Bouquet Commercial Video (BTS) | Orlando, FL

what's up guys my name is Elia Tabrizzi and welcome to captive emotions today we are at floral is arts studio this is Irina Shuzhenko so we're doing a commercial shoot for Irina Irina she is an amazing florist and we want to do one of those fast transitioning a lot of like match cut videos so we're thinking about 30 shots approximately for like a 15 seconds video so we're gonna go over some of the stuff that we have and some of the
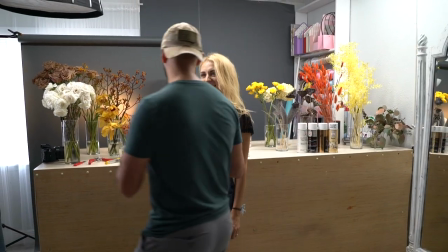equipment and then we're gonna get started so here we
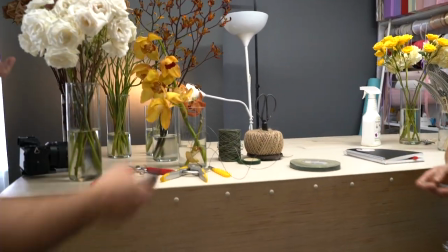have some flowers this is the color palette that Edina made for this shoot and
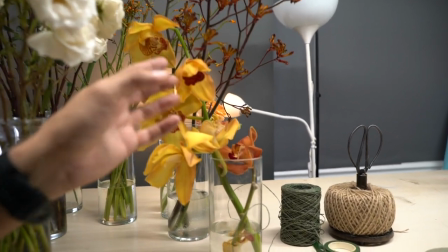you can see our color palette is orange yes orange yellow kind of white and
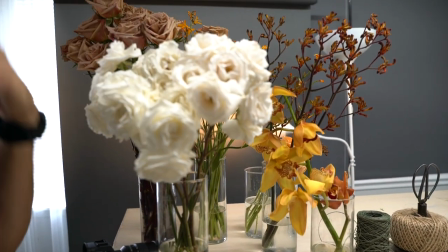cappuccino your cappuccino color so So the first thing we want to do for these match cuts, you know, like videos, we want to see what we have available as far as color, colors and then shapes and also like directions and things like that.
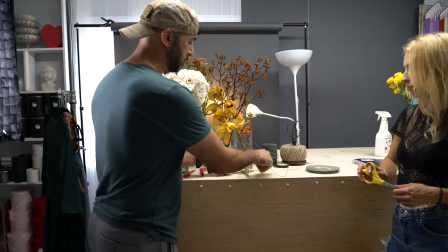So what we have here, we got some tools that she's going to be working with. They're all sharp.
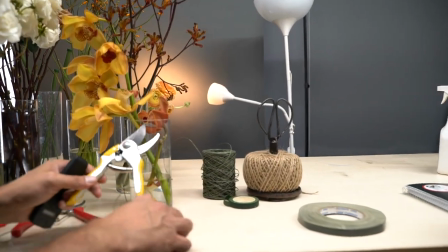They're yellow. And there's the scissors. So we can use these for some match cuts and we have here the
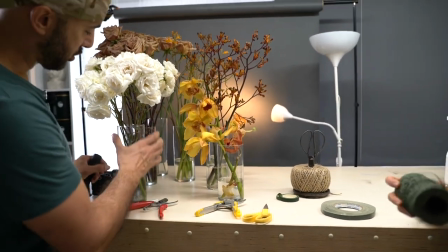red ones. so we're keeping the reds to use with the white flowers and the yellows with this
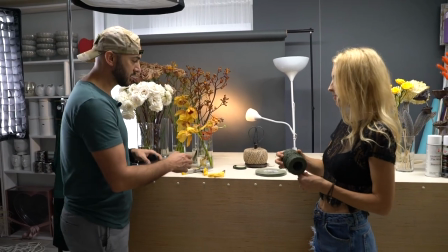one kind of keep it in contrast and as far as shapes goes we
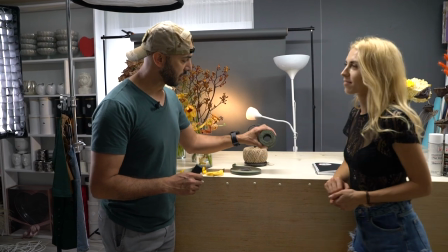got three items here and round round round so these are some things that I can play with roll with and then just create some really nice shots so the other thing that we want to talk about is her outfit so what is she going to be wearing so that it will look nice it will look kind of a cinematic look for this video so irina has prepared some outfits over here and
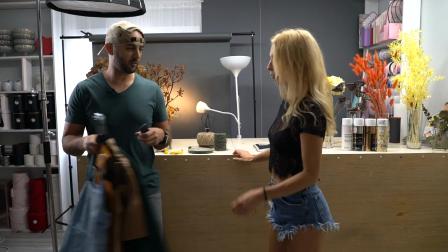i'll show you right now here you are so you can show it
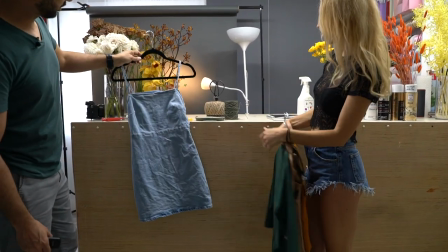okay so this is a blue jeans if i hold it up here we're trying to see you know how it matches
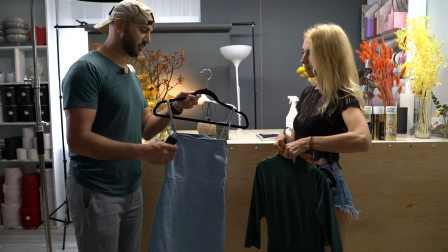so i'm not a really big fan of this one we'll put it aside
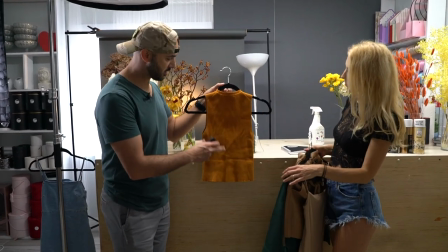i like this one it's kind of orange ish and it kind of matches with these flowers
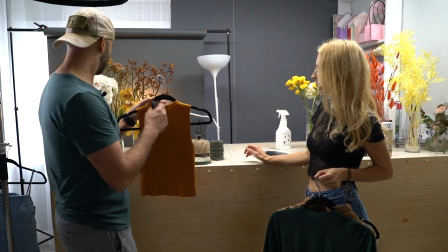but what i'm thinking is if i go back here right
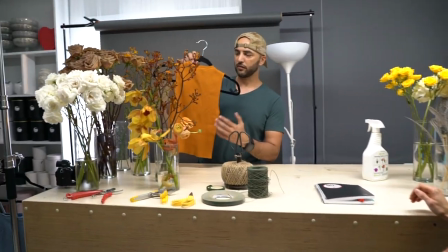here because this is her working space if she's wearing this and the flowers are going to blend into this so they're not going to look as
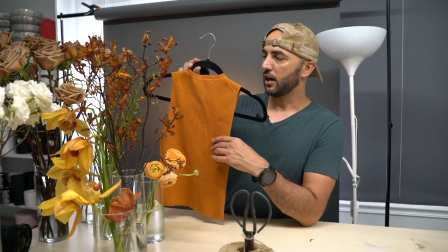good i like the color but I'm looking for create some contrast
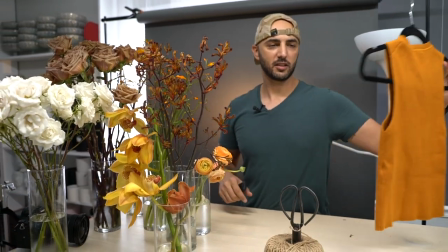as well so even I'll put it to you can come back here